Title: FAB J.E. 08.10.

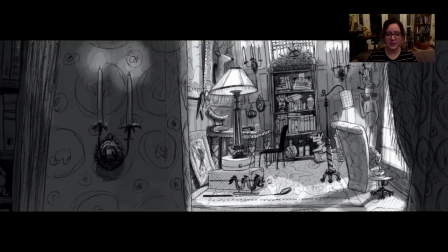41:36 And then things like, even just things like Gremlins that have this tone, there is this mysterious quality, and some of them are a little more comedic, but we went through all these options of what this could be and the idea was we've got the monkey paw which is the name of their company
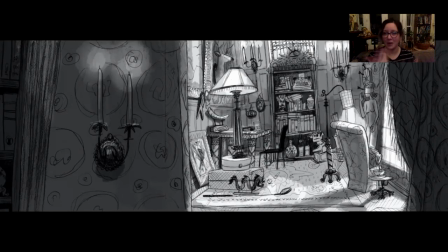41:52 but also there's the tail of the monkey paw that you make this wish and you know be careful what you wish for because a lot of times when you make a wish on a monkey paw it kind of goes wrong and then of course there are all these connotations to monkey paws that
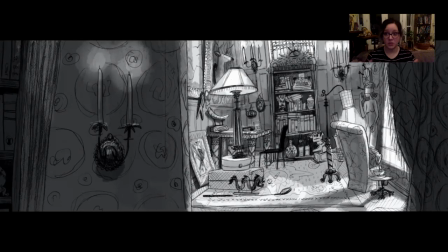42:05 have to do um with the black community and and and with racism in general um so it kind of fits in with his company and fits in with these tones but and then the teacup from get out and so this monkey paw is stirring the teacup and we're approaching it really slowly from
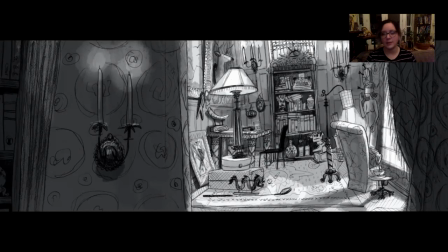42:22 behind and so you don't see that it's not attached to anything and that's kind of the the basic premise that we knew we had we just didn't know what the setting was and what the approach looked like so I did all these options and this was kind of like a really spooky room
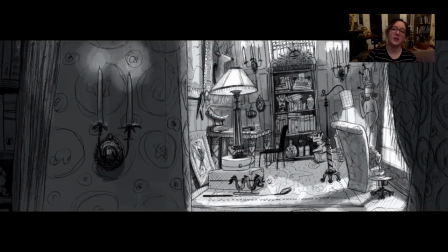42:37 with all these different items you can imagine like there's occult things going on or something untoward.
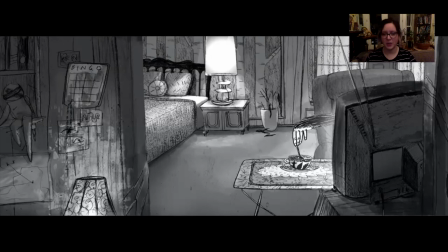42:46 Same thing with this, it was like we're in this hotel room and someone's laid up here doing something. We're not totally sure what it is but the plant's dead in the corner so we don't feel super good about it.
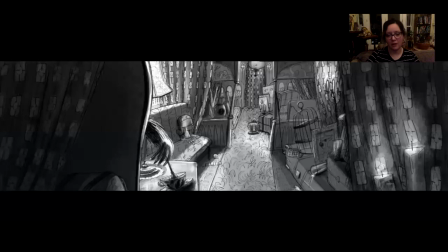42:57 We're generally setting this tone and like how we're going to approach this monkey paw. um same thing with the train the train was a was an early on idea and we were just trying to figure out how to make it work like how we could manage to build it on the timeline that we had um
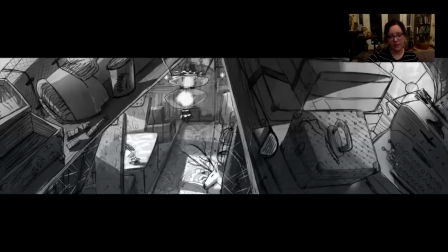43:17 and make that work and it took a lot of drawings you're going to see two drawings um this is the one we ended up with
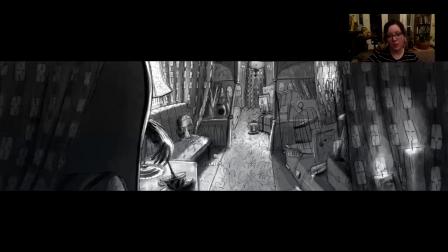43:24 but i think it could have it could have gone either way but the idea was that that we don't know what's happened on this train.
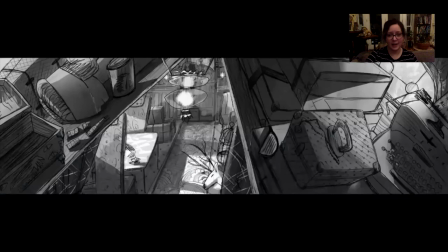43:32 There don't seem to be any passengers. There's all these items that seem to tell different stories. We're not gonna get to know what those stories are, but they have a sort of air of mystery. And then we kind of approach the last entity standing on this train, which is of course the monkey paw itself.
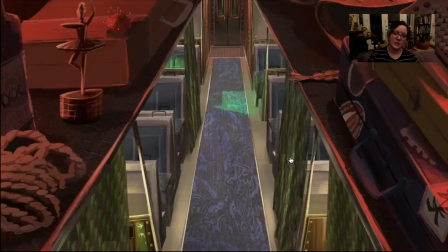43:54 So this is the painting that we finished out. And we're referencing vertigo and really trying to use a lot of over-the-top color, you know, it's a really short, brief pop to say, hey, we're here and this is what we stand for.
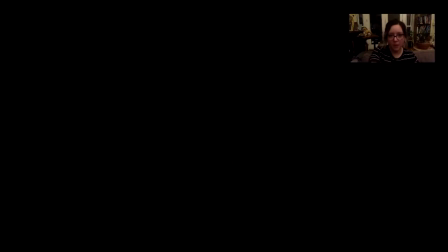44:13 So you want to try and make it exciting. You want to try and give it a vibe and a tone.
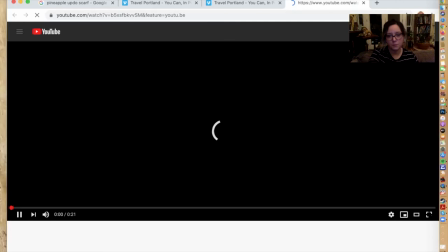44:18 And I'll show you guys how the actual logo came out.
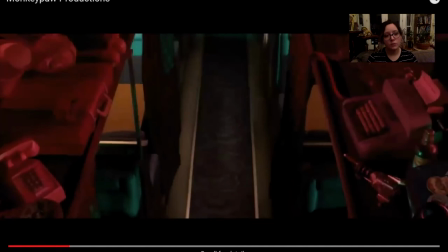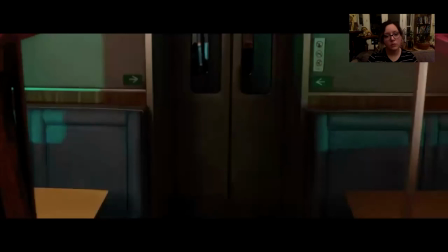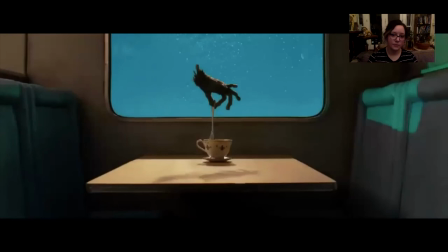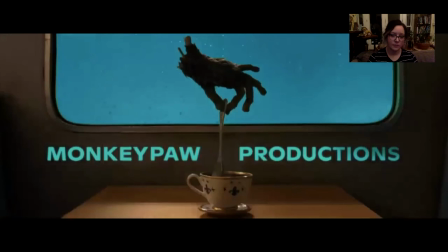it was so lovely to do that one it was cool to watch um our so thank you guys so much um it's been really fun to walk through some of that stuff with you guys um putting it together was actually kind of interesting since trying to solidify some ideas so it actually kind of refined things for me as far as how i'm trying to think about this stuff and um how i go about doing my job with each different project. I hope it sort of gave you some things to think about. I know some of it's a bit basic, but I think some of the best lessons in what we do are pretty basic, and we have to kind of keep reminding ourselves that the simpler things are what communicate the best, and I hope that comes across. Yeah, so I look forward to answering questions.